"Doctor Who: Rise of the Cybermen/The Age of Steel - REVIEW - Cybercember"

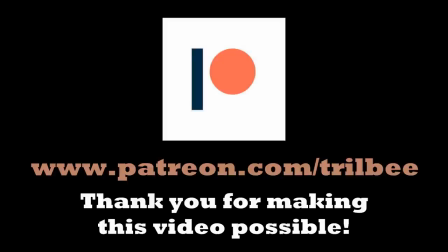0s
This video was made possible through the support of my patrons.
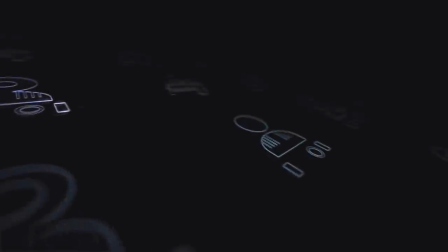5s The most precious thing on this earth is the human brain, and yet we allow it to die.
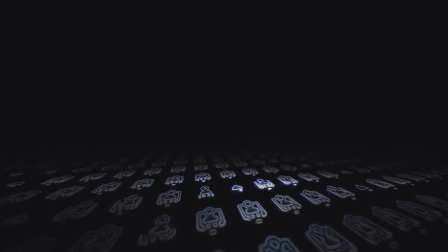10s It is quite useless to resist, as we are stronger and more efficient than your earth people.
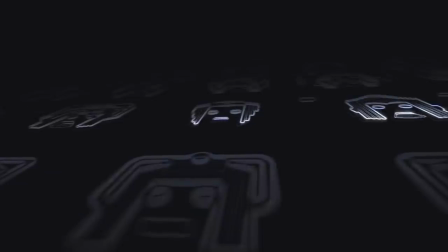18s You belong to us. You shall be like us.
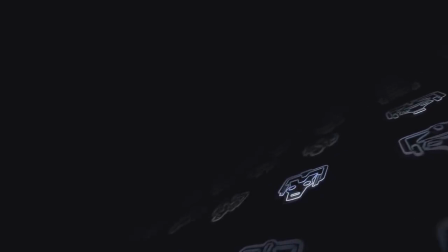25s The ascension shall begin. The strength and might of the cyber race will be confirmed. Pain. I am Vanguard. Pain.
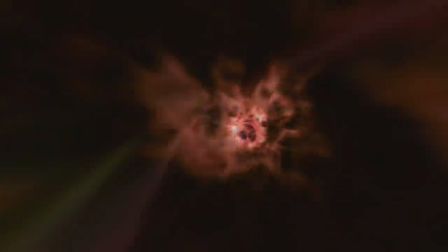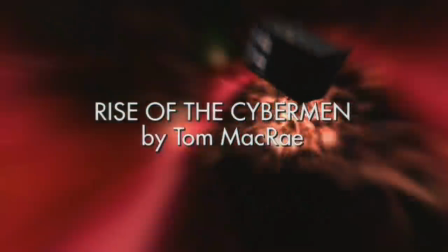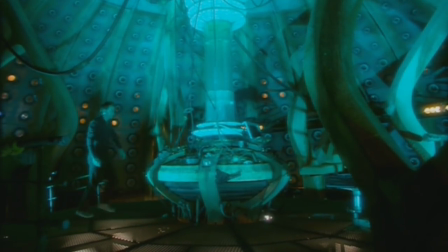50s
Series 2 of the revived version of Doctor Who was make or break time.
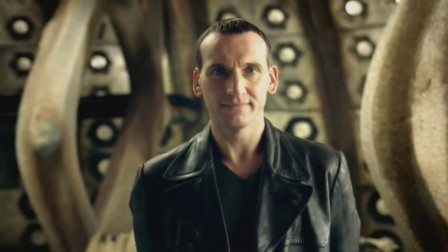55s
Yeah, the show had come back to a huge audience and a legion of dedicated fans, but showrunner Russell T. Davis and the rest of the creative team,
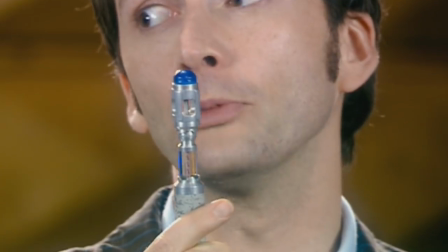62s
including a brand new 10th Doctor, had to prove that lightning could strike twice.
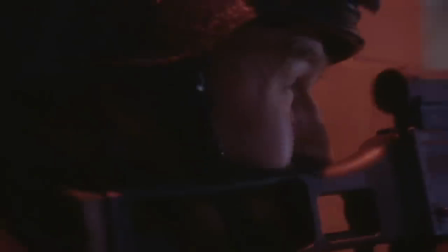67s
With Series 1, the iconic Daleks had been revised and redesigned for a new millennium,
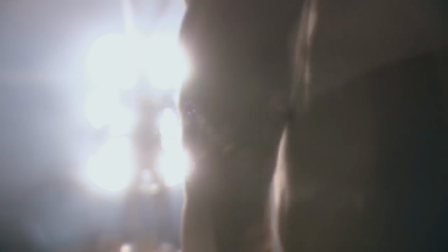72s
and with Series 2, it was time to do that with another recurring villain, and who better than the Cybermen.
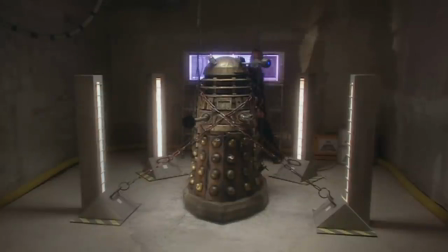78s
And with the Daleks in Series 1 taking inspiration from the Wilderness Years, with Dalek being adapted from the Big Finish story Jubilee,
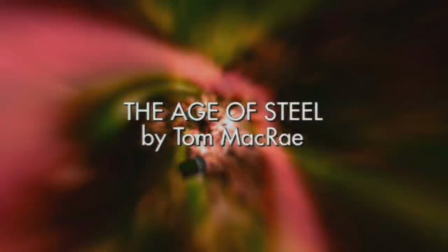85s
the two-part story Rise of the Cybermen and the Age of Steel took inspiration from Mark Platt's Spare Parts,
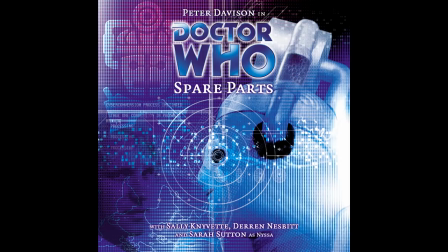92s
though not quite as overtly, even though Platt does get a thank you credit at the end of the story.
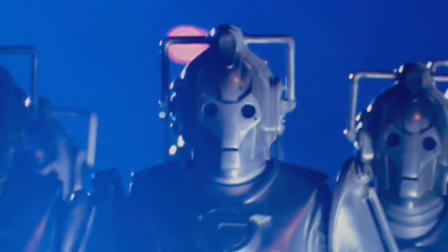97s
The Cybermen weren't the only returning elements, as behind the camera, we also have director Graham Harper,
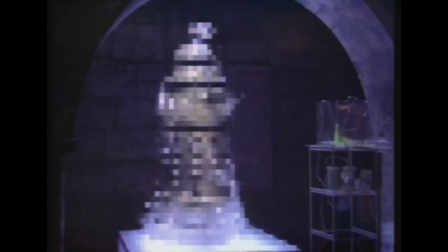103s
who directed the classic era stories The Caves of Androzani and Revelation of the Daleks, and this story sees the return of characters like Pete Tyler,
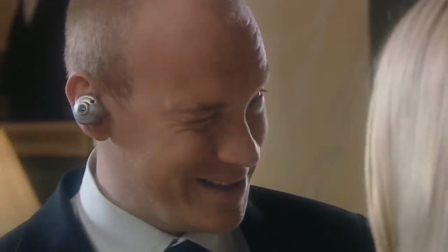111s
but before we can move on to all of that stuff, let me back up.
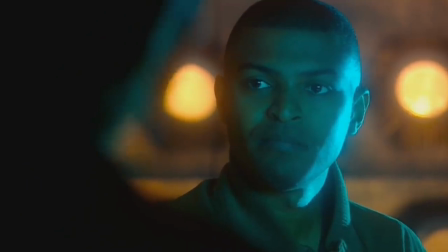115s
The 10th Doctor, played by David Tennant, is happily travelling through time and space with companions Rose Tyler, played by Billy Piper,
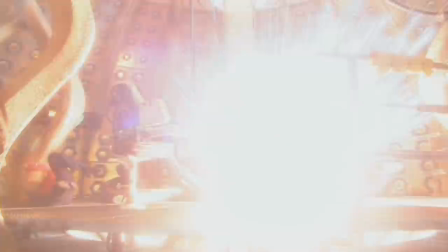122s
and her boyfriend Mickey Smith, played by Noel Clarke, when suddenly the time vortex just disappears,
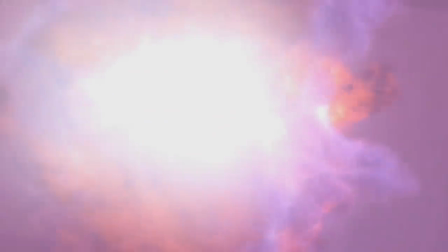127s
and they plunge into a parallel world.
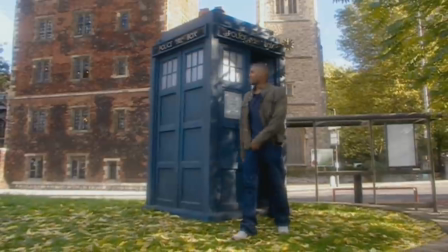130s
They land in present-day alternative London, which has still living relatives of Rose and Mickey, as well as a different communications infrastructure,
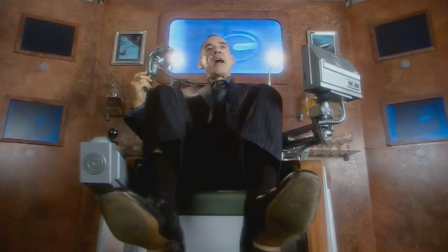138s
Cybus Industries, run by the terminally ill John Lumick, played by Roger Lloyd Pack.
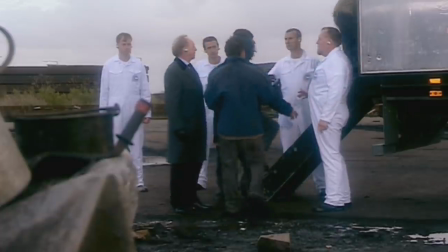144s
However, Lumick has bigger plans for England, and his company is kidnapping homeless people off the streets to be given the ultimate upgrade,
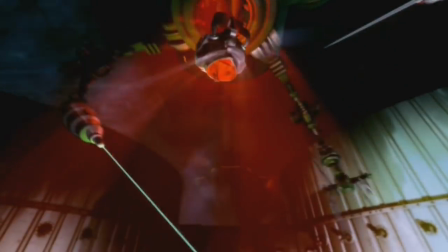152s
removing the brain, ridding it of all emotions and pain, and implanting it into a suit of armour.
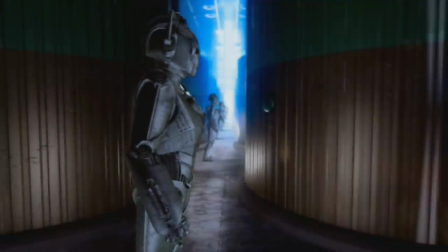158s
The Cybermen. Now, when talking about Rise of the Cybermen and the Age of Steel,
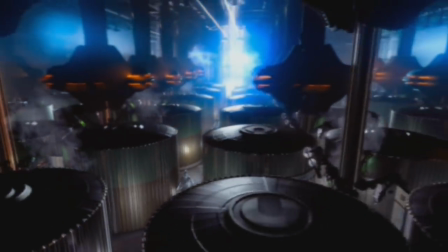162s
I need to be fair and consider that this story does not just exist as a standalone story.
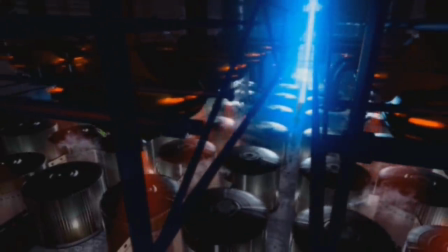168s
I wouldn't be surprised if there were a lot of mandates in place for writer Tom McRae,
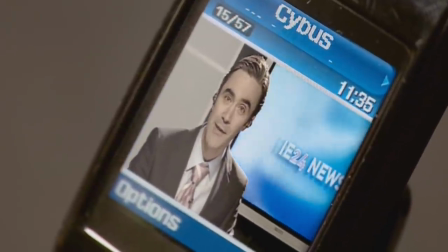172s
as this two-parter needed to set up the parallel world to set up for the series finale, Pete Tyler,
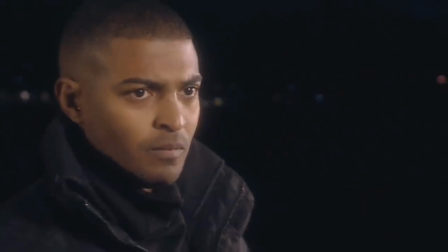179s
the Cybermen, the temporary departure of Mickey, establishing supporting characters, and more.
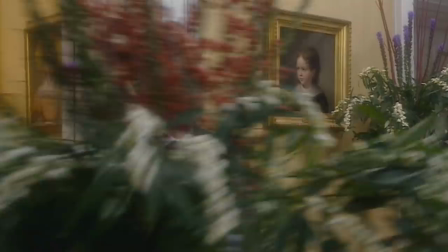184s
There's a lot of setup that this story needs to do,
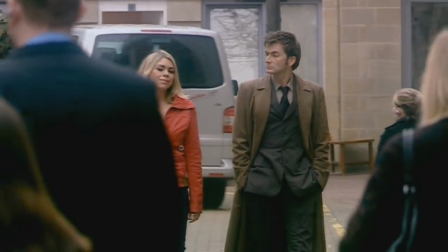187s
and in terms of the logistics and balancing those plot points and everything it needs to for the series finale, it does an admirable job.
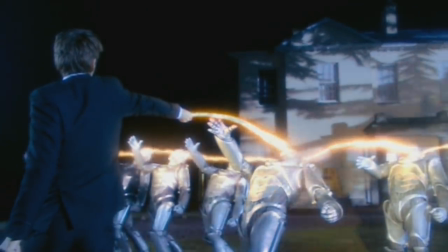193s
However, in setting up all of those pieces, I think it ends up making this story feel a bit neglected.
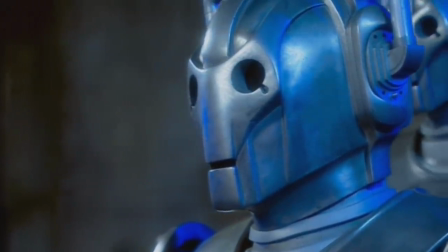200s
The reason I feel this way is because the Cybermen themselves are absolutely terrific.
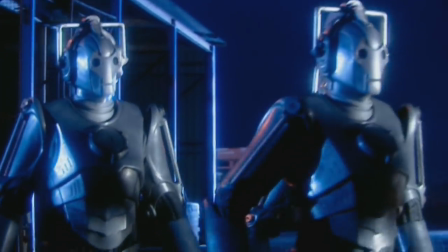206s
Now, there is absolutely an argument to be made that making them look the way they do eliminates any sort of human characteristics.
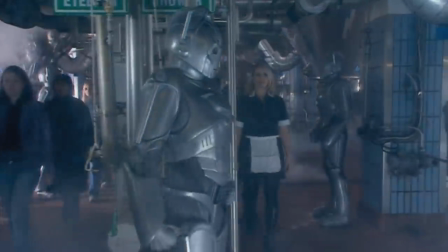213s
However, we need to remember that these are not desperate, surviving Mondasians.
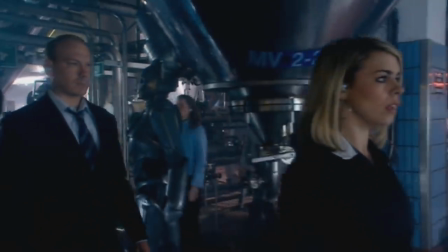218s
These guys were created in a well-stocked and well-equipped factory, and the ends here justify the means.
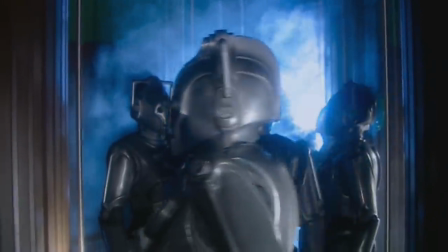225s
The Cybermen have truly arrived in the 21st century.
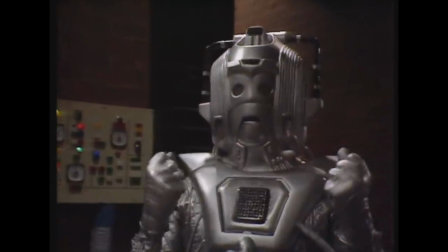229s
The days of tripping downstairs and the shouting of "Excellent!" are long gone, replaced with silver,
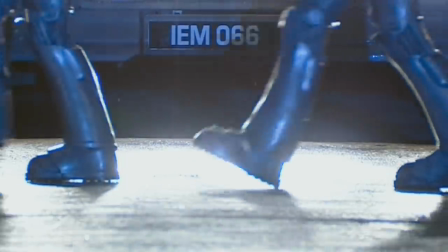235s
metal, marching monstrosities which truly feel heavy and powerful.
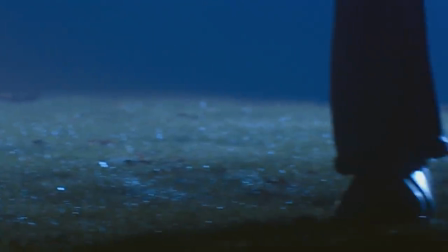240s
The stomping in unison is so effective, so scary, and immediately sells the idea of this mass uniform army.
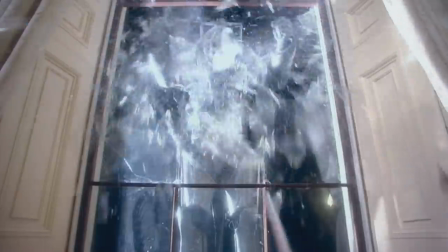249s
Also, it's pure playground fodder.
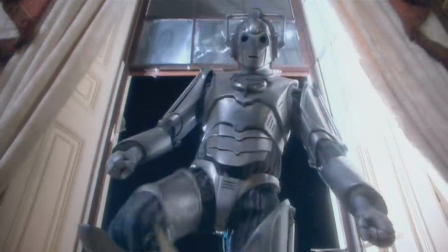251s
You can imagine kids at school the Monday after this episode just stomping around, threatening to upgrade their teachers.
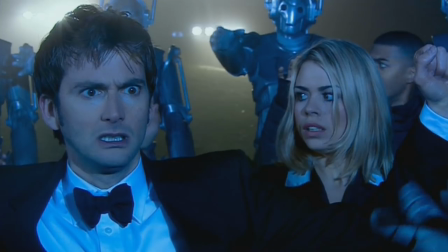259s
Design-wise, I love them. Behavior-wise, I love them as well. They're gorgeously shot, amazingly presented.
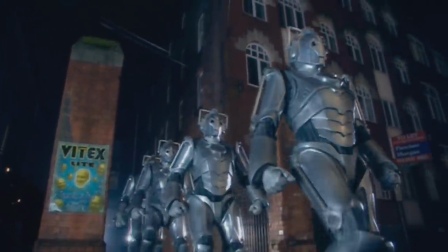265s
The Cybermen have arrived into this century, but it's the story surrounding the Cybermen that I feel lets them down somewhat.
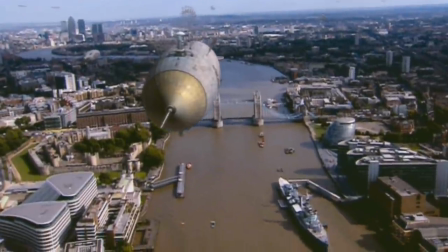273s
But let's talk about this parallel world first. Oh, I'm such a tease.
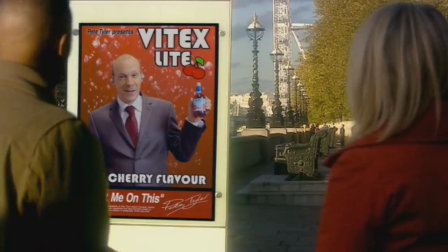277s
So the Doctor, Rose and Mickey have landed in a world where Pete Tyler is not only alive and well,
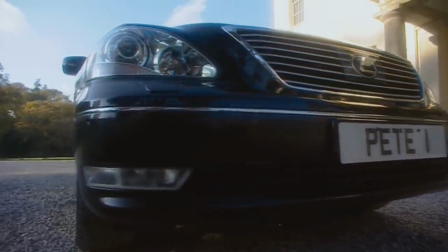284s
but he's a successful businessman whose healthy drinks and tonics not only landed him and his family into a massive estate,
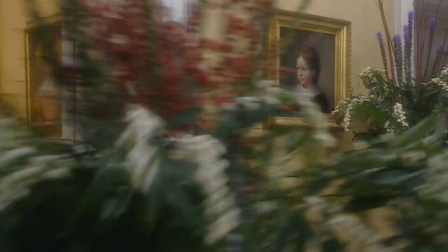291s
but also political influence. However, Jackie Tyler is a vain, self-obsessed diva, and the two did not have any children.
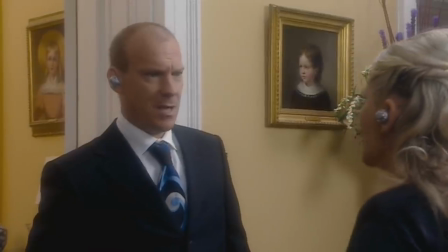299s
By the way, I love how this Rose reveal is played, with Jackie shouting upstairs to Rose and the audience and just waiting for the reveal.
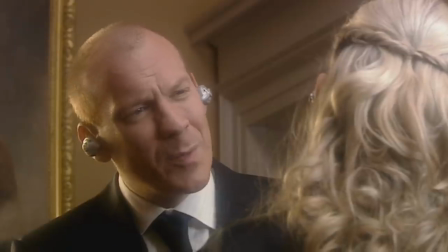307s
Like, is Billy Piper going to play an alternative Rose? Is this Rose younger, older, massively different?
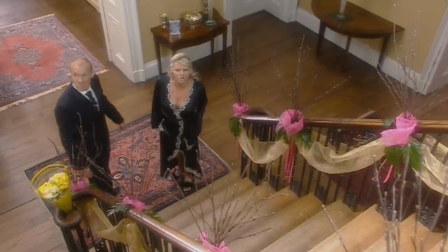313s
Instead...
Oh, God's sake, where is she? Rose! Oh, she needs a good bath before tonight.
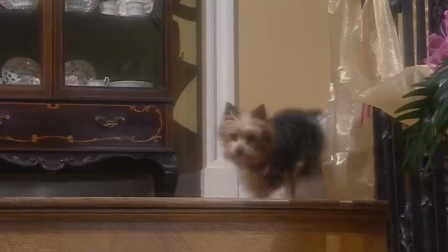318s She's going to be honking. Rose, come to Mummy! Come on! Oh, there you are, my darling!
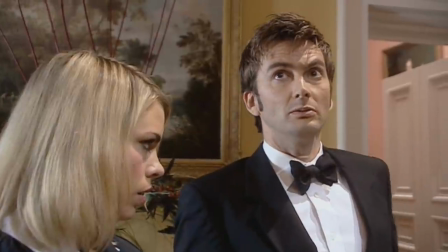324s
I love this. And so does the Tenth Doctor.
Rose!
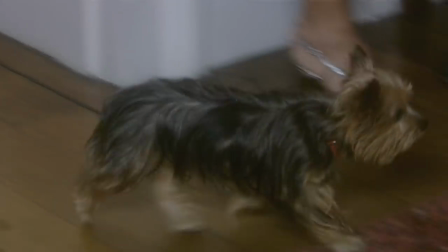329s It's my little girl! Come to Mummy! Come to Mummy! Yes! Good girl!
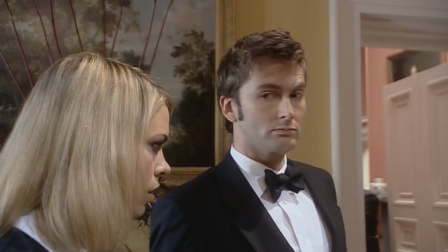335s Good girl, aren't you?
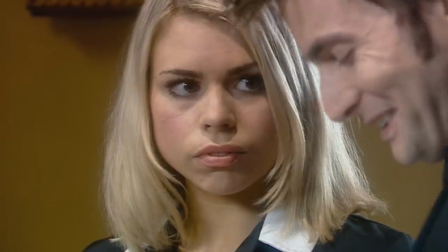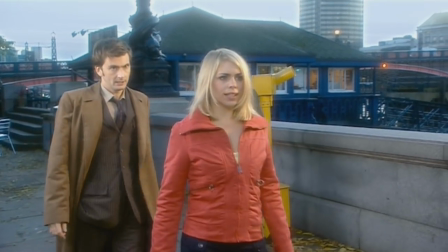344s
Although, speaking of the Doctor, I don't like how immediately confrontational he is about how Rose views this world.
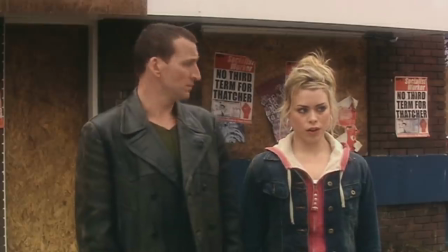351s
Like, last season, he went with Rose to the 1980s and watched her dad die in a hit and run.
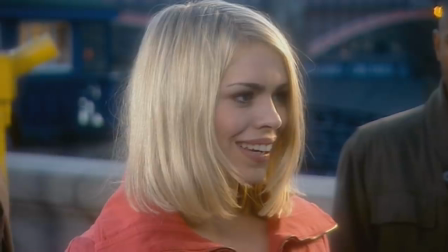356s
He knows how much his loss has informed who she is, but he's immediately shouting, immediately confrontational.
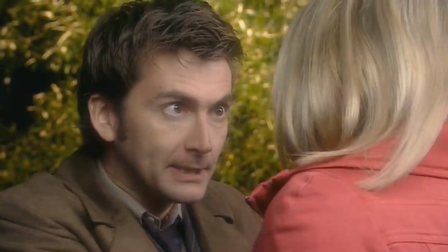363s
Now, to be fair, the Doctor is a Time Lord, so maybe the idea of a parallel world is inherently alien and off-putting to him.
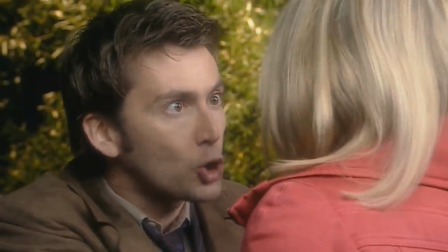370s
He's prejudiced. But they landed 30 seconds ago, and the Doctor has gone from 0 to 10 in a way that makes him very unlikable.
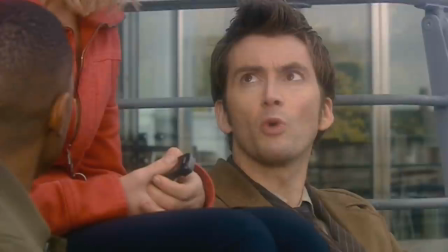377s
He seems very controlling. It also makes the supposed difference between how the Doctor treats Rose and Mickey not hit as hard.
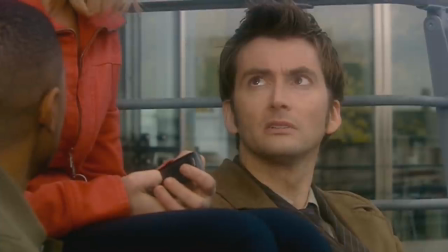385s
Maybe the Doctor could have been understanding and reasonable towards Rose, but later,
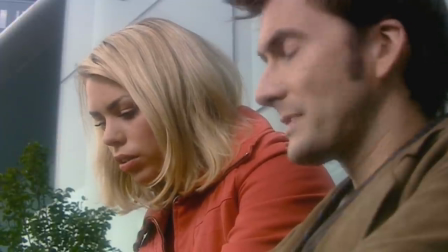390s
when Mickey's gingerbread house gets ignored, it can mean something.
I told you to keep an eye on her.
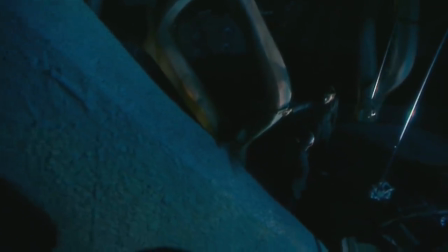396s She's alright. She goes wandering off. Parallel world, it's like a gingerbread house.
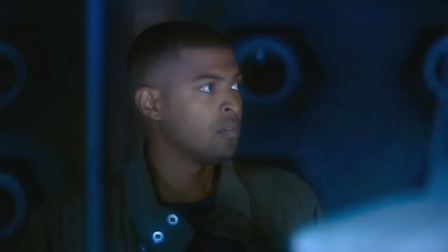401s All those temptations calling her. Oh, so it's just Rose then, nothing out there to tempt me.
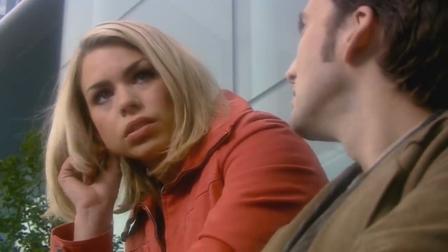405s Well, I don't know, I can't worry about everything.
Now, this subplot works well because A, it does come back in an effective way with loose ends tied up in Doomsday,
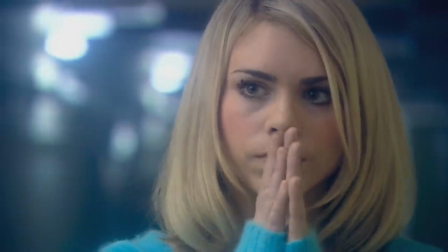414s
and B, because of how well Billy Piper plays it.
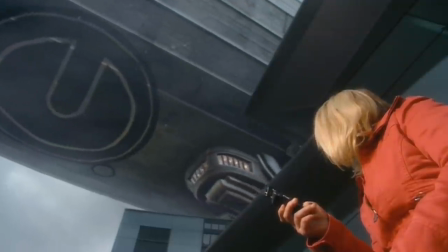417s
You can feel Rose's isolation and curiosity in this story, but we also can't ignore Noel Clark as Mickey, but more on him later.
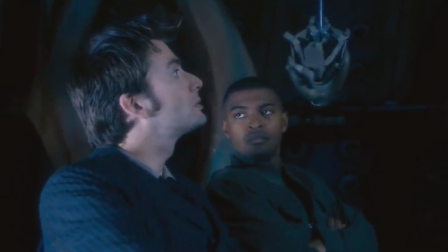425s
Sorry to be so annoying and pushing things further back, but there is a reason why I'm holding back on all of these subjects.
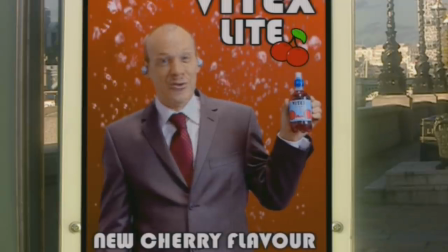431s Trust me on this. Trust me on this. Trust me on this.
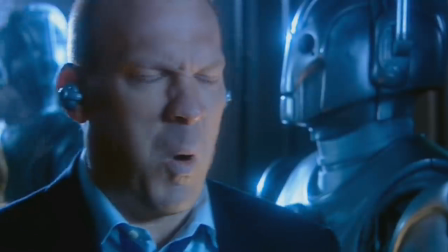434s
The subplot also gets a pretty powerful resolution when Jackie Tyler ends up getting converted off-screen into a Cyberman,
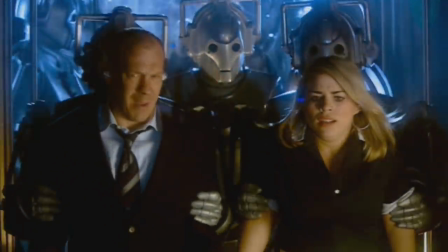441s
and I love this shot where Pete and Rose get taken away and they look back to try and find Jackie,
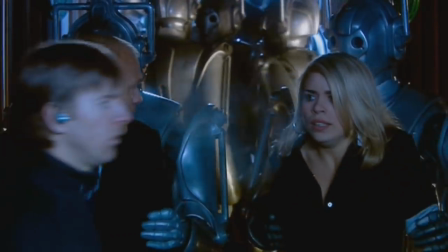447s
only for her to have completely blended into the crowd. It's a brilliant one-take bit of emotional storytelling.
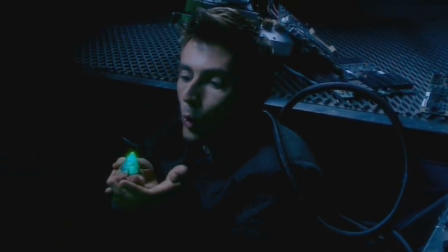454s
Now, I'm just going to jump around this story a bit because there's mainly two key points that I want to make, but I need to present the context first.
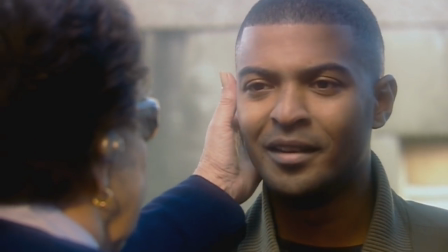462s
So Mickey tries to visit his still alive grandmother, only to get mistaken for his alternative self,
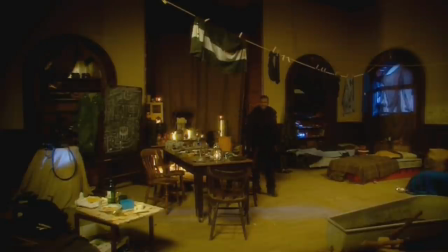467s
Ricky, who is part of the Preachers, who want to take down Cybus Industries.
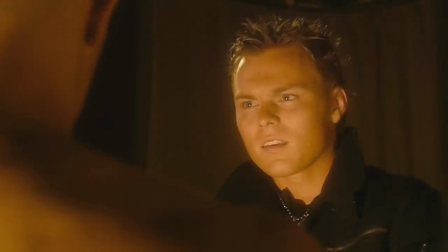472s
Noel Clark plays Ricky, Andrew Hayden Smith plays Jake, and Helen Griffin plays Mrs. Moore.
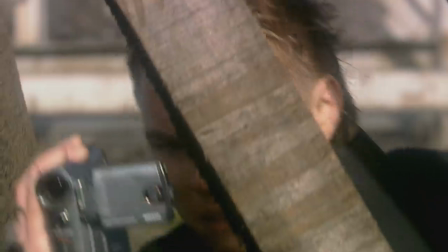478s
They're following the paper trail that links Cybus Industries to kidnapping homeless people off the streets and using them for experiments.
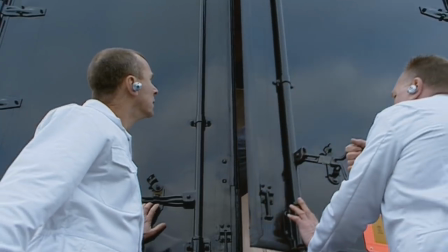484s
Also, there's a great reference to the 1968 story The Invasion, where the dummy company with the vans is called International Electromatics.